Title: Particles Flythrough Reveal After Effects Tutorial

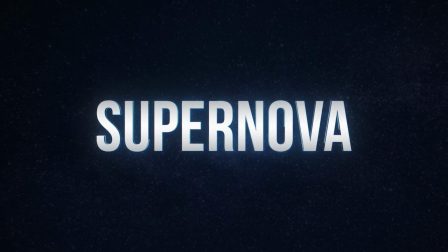In this tutorial, we'll be creating the speed reveal effect using particles without any plugins.
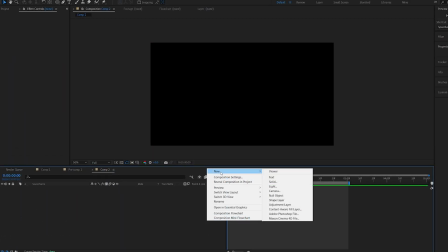Let's get right into it. So first thing, I'm gonna create a new solid and we'll call this background.
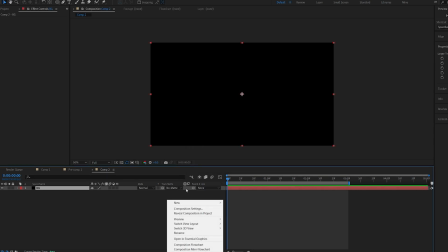Let's make it black. And I'll create a new solid and we'll name this particles.
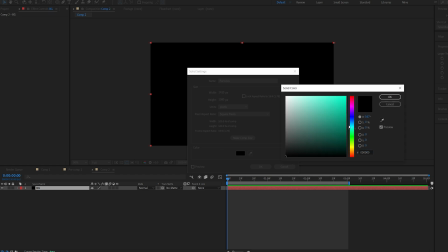We can change the color later on, but this will define which color our particles is gonna be.
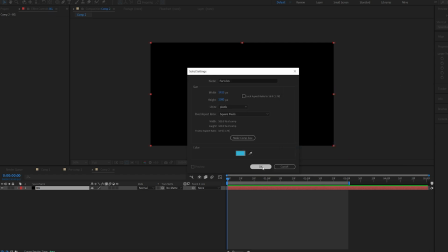So let's go with something light blue, like so. And I'll also create a camera. Okay.
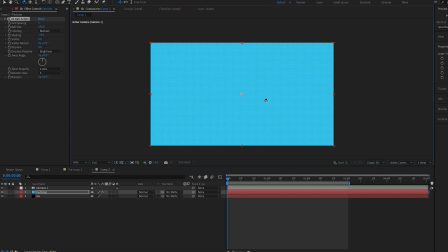And the effect we're gonna add is called CC ball action. So this effect basically creates tiny balls out of the object you're putting it on.
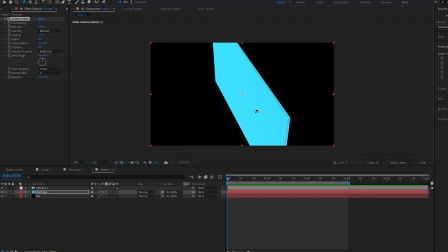So if I go ahead and select my camera tool, you can see I'm able to rotate around it and so on, just like a 3D object.
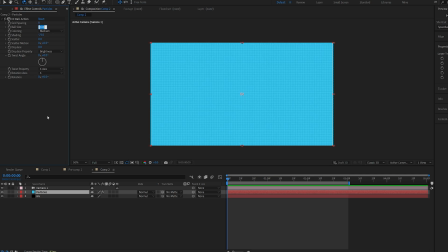I'll go ahead and set my grid spacing to 8, the ball size to maybe 10, and I will go ahead and scatter the particles.
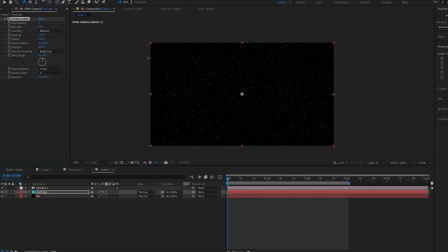I will also increase the displacement here a bit, like so. Let me just scatter this a bit more. And now we basically want to create sort of a zoom effect. So we're going to set a keyframe for our camera position here.
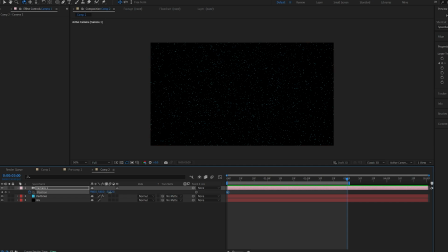And let's go to about here. And we'll just animate the Z position flying through these particles. And I'll also set a keyframe on my first frame for the displace, scatter, and maybe the ball size as well.
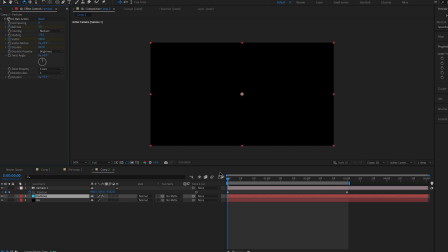Let's set the ball size to be about 3 on the beginning. And about here, I'm going to set it to 8. Just so it looks like it's scaling over time. And on my final frame here, let's add some displacement to our particles until they're off frame and just increase the scattering a bit.
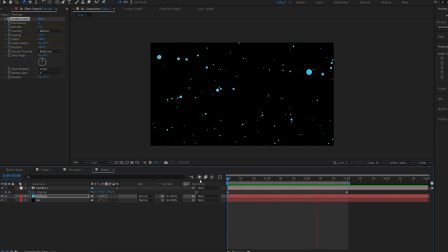So this is what we're getting so far. Now, the only problem with this effect is that there is no motion blur. And sure, we can add a plugin on top of that, but that's not what we want to do. So we can actually add an effect called radial blur. And if we go into the type here and change it to zoom,
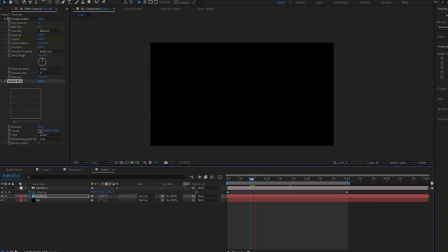we can sort of mimic the effect of speed when the particles are flying through. So if I go ahead and set a keyframe here from 0 and right about here, I'm gonna set it to 20 and play this back.
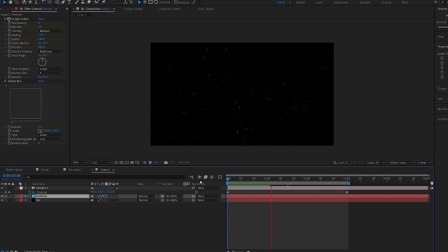You can see we're sort of mimicking this speed type of effect when it's flying through the particles. Now I'm actually gonna go into my camera position and select my keyframes. Hit F9 and go into my graph, and I'm gonna create sort of a ramp so it goes from slow to fast,
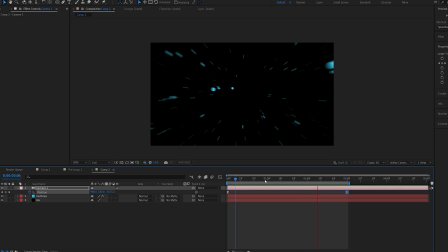just so it adds to our effect, something like so. So with this speed ramp, it's just making it look much faster, like it's zooming in.
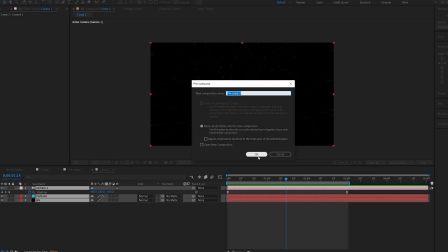But one more thing I wanna add is I'm gonna pre-compose this whole thing, and I'm gonna add a wiggle from our presets.
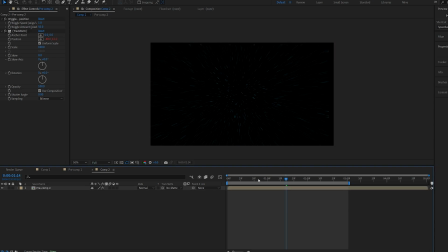You should see wiggle position, and I'm gonna set a keyframe on the beginning here, set the wiggle amount to maybe 5, the speed to 0, and let's set 2 keyframes here. Now, when we are pretty up close,
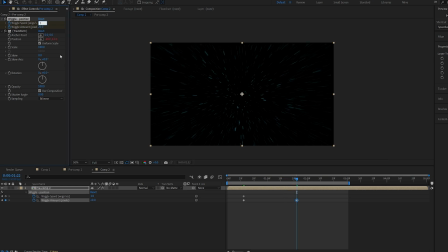I am gonna set this to 20 and the speed to maybe 5, and then we can set these two back to 0. Let's select them, hit F9, and we'll animate the graph like so. And don't forget to enable motion blur on your precomp so the shake actually receives motion blur.
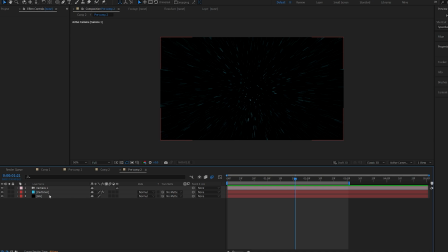All right, let's go back into our main comp here, and I'm gonna go ahead and add a glow to our particles. Now you can use any glow, but obviously deep glow always looks much better, but the default glow would also give you a pretty cool result. But for now, let's go ahead and add a deep glow, and I'm just gonna lower the exposure here, and I'm gonna create a text,
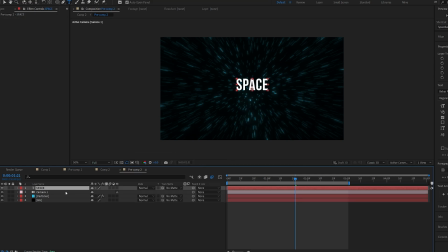and while holding our text, I'm gonna hit Control Alt Home to position our anchor point in the middle, and Control Home to center it.
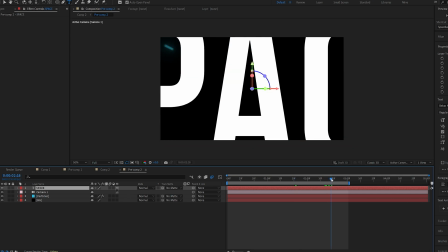Now I'm gonna make it 3D, and let's position it somewhere in the back here, like so.
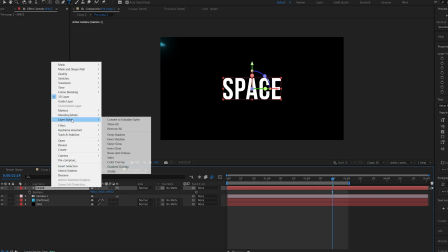And I'm gonna add layer styles gradient overlay.
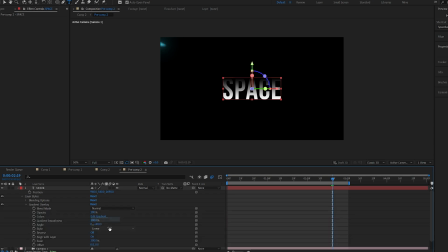And if I go into my gradient overlay, style here to reflected, and increase my scale here to 150 and lower my opacity.
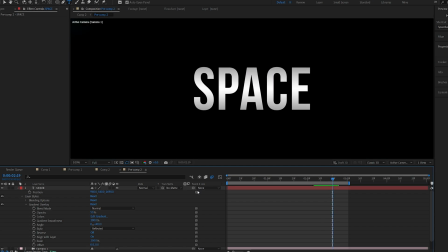And this is just to give it some texture instead of using just a plain white text.